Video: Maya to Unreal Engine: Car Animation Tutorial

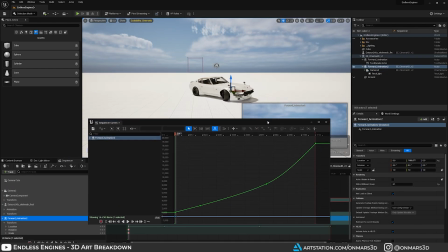For the camera, I just animated it inside of Unreal Engine since it was only composed of a few frames to keep up with the vehicle. This made sure that I followed the requirements of the challenge by not accidentally moving the camera. With the modeling, rigging, animation all good to go, I can now work on set building the environment.
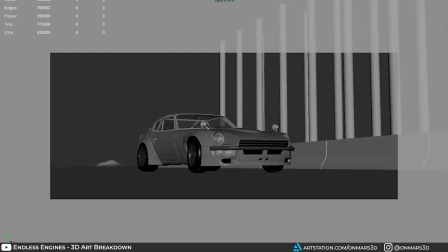As you can see from my Play Blast, I had very simple proxy objects to give me the good sense of speed with foreground and background elements
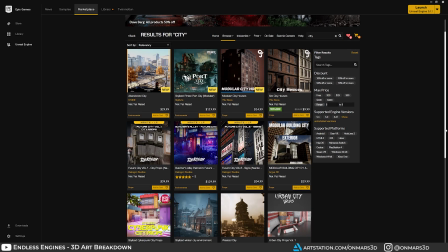i now needed to go into unreal engine and start building the environment i was of course limited to whatever assets i could find as i was doing
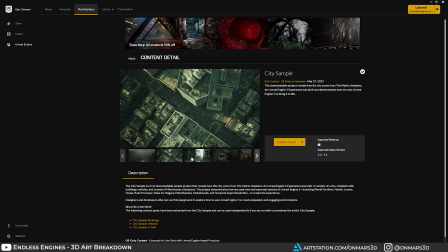some research i found that unreal engine gave their city pack out as a sample completely for free so i downloaded the massive 100 gig sample
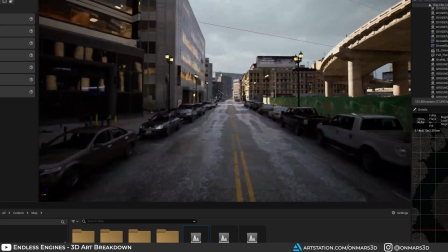into a separate project and began the process of pulling assets into my endless engines
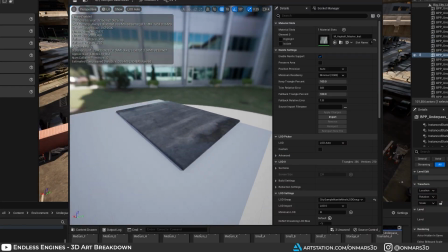project and then i started set building even though Although this animation was only
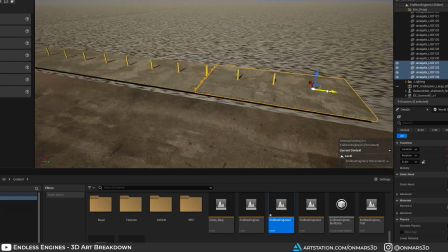5 seconds long, I still needed to make sure that I was telling some sort of story. I wanted to give the animation a sense of purpose.
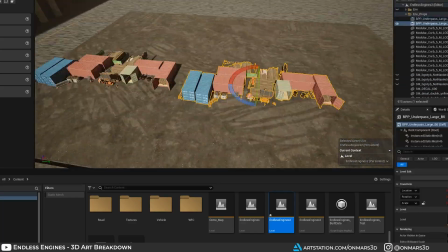I decided to lean more towards a construction set environment, so the driver would hit the corner and drive around the construction. I focused on primary, secondary, and tertiary building. The road, overpass, and immediate buildings were the primary assets.
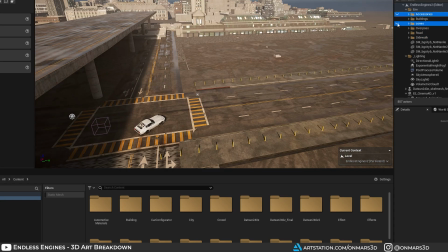The shipping containers, construction cones, streetlights,
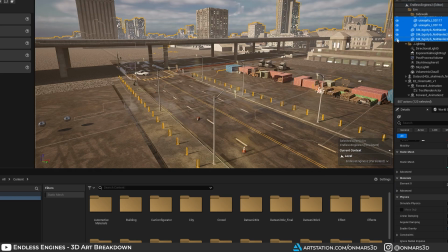lampposts, those are the secondary assets. and the smaller assets like trash cans construction props and the
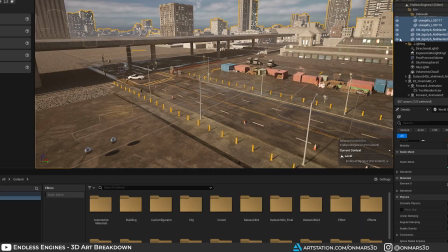further out skyline those are the tertiary assets each one of these environments played a crucial role in setting up this environment building for example i especially like the overpass since it
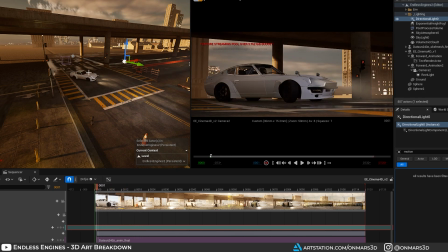added nice contrast with the lighting i was really aiming for having the dat sun start with that dusk lighting hitting the body then go into darkness
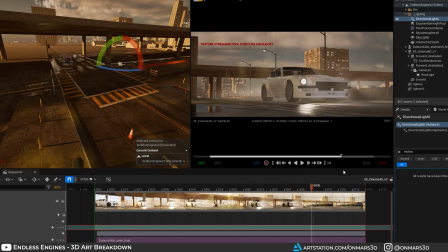when going in the overpass shadow then as we hit the straight line and accelerate out of the shot it would be illuminating with the god lighting and drive right out of the shot. The contrast added so much visual interest than an evenly lit boring shot. Adding in all of these different elements of environment props really helps solve the believability of the world and the animation.
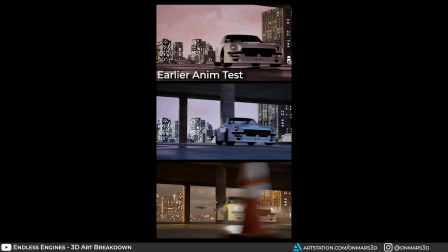During this process I would create repeated play blasts and test the animation using the movie render cue. This would help me make final adjustments and tweaks this is also the part in the process where i started to dial in the lighting i used lumen for the lighting which leverages real-time global illumination and ray trace reflections i used all the native unreal engine 5.1 lighting tools like the directional
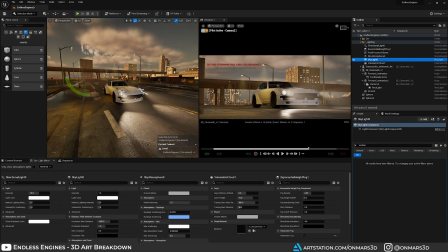light for the sun skylight sky atmosphere volumetric clouds and exponential height fog i focused on more of a late afternoon dust style lighting and this kept the environment darker and kept the vehicle as the main focal point of the animation.
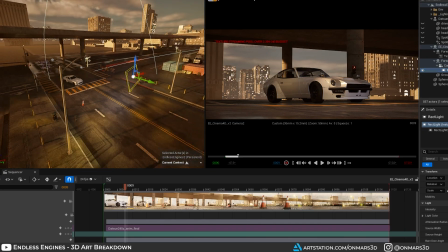Finally, to make the dot sun pop, I added in some wrecked lights that followed the vehicle, which behaved as fill lights. Once I got to this point in the final polishing phase, I was just starting to make the last bit of tweaks,
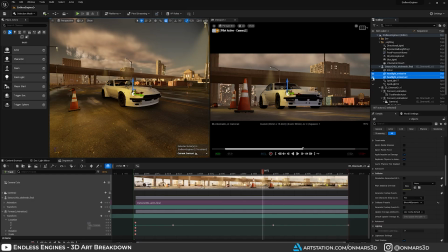like adding in volumetric lighting, more fog, and particle effects.
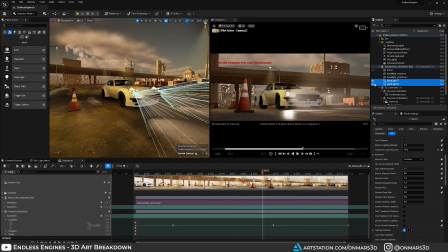At this point in time, I made the creative decision to turn on the headlights to add more visual interest to the animation.
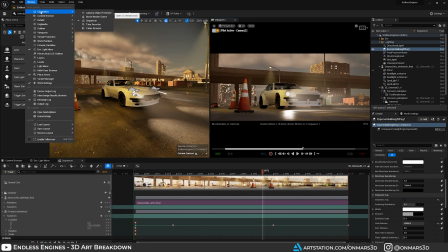For the final output, I exported an image sequence using the movie render queue. So that nice motion blur that you see is coming from the movie render queue export process.
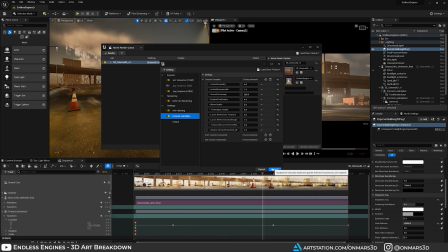Here's a quick snapshot of what I used in the movie render queue giving me really nice motion blur, really nice lighting, and overall cinematic quality. I then took the sequence out of Unreal Engine, brought it into Adobe Premiere,
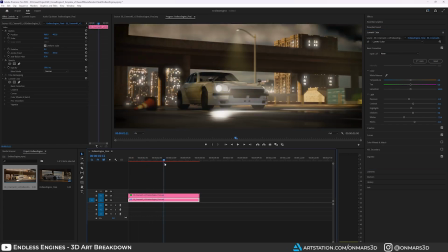and did some quick color grading, and exported the sequence following Clint's specifications. animations. This is the final animation.
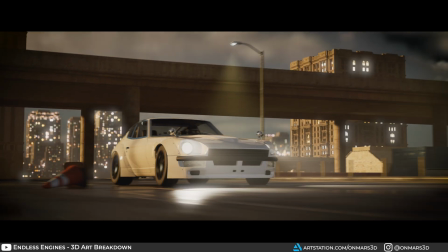All in all, I'm really happy with how this turned out, especially since I had a very limited amount of time to work on this. My goal was to show that even with a limited amount of time, you can create very compelling works of art. I just wanted to say thank you for watching. This is a new format that I'm giving a try, so let me know if you've enjoyed this.
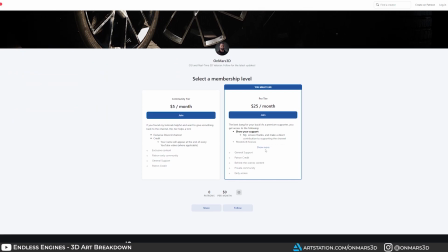I'm also happy to announce that I now have a Patreon and YouTube membership community. If you've benefited from my channel and content in any way, then please consider supporting by joining.
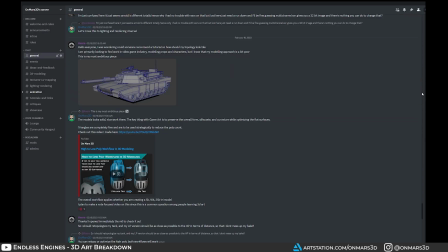You'll have access to 3D models, project files, discord, and much more.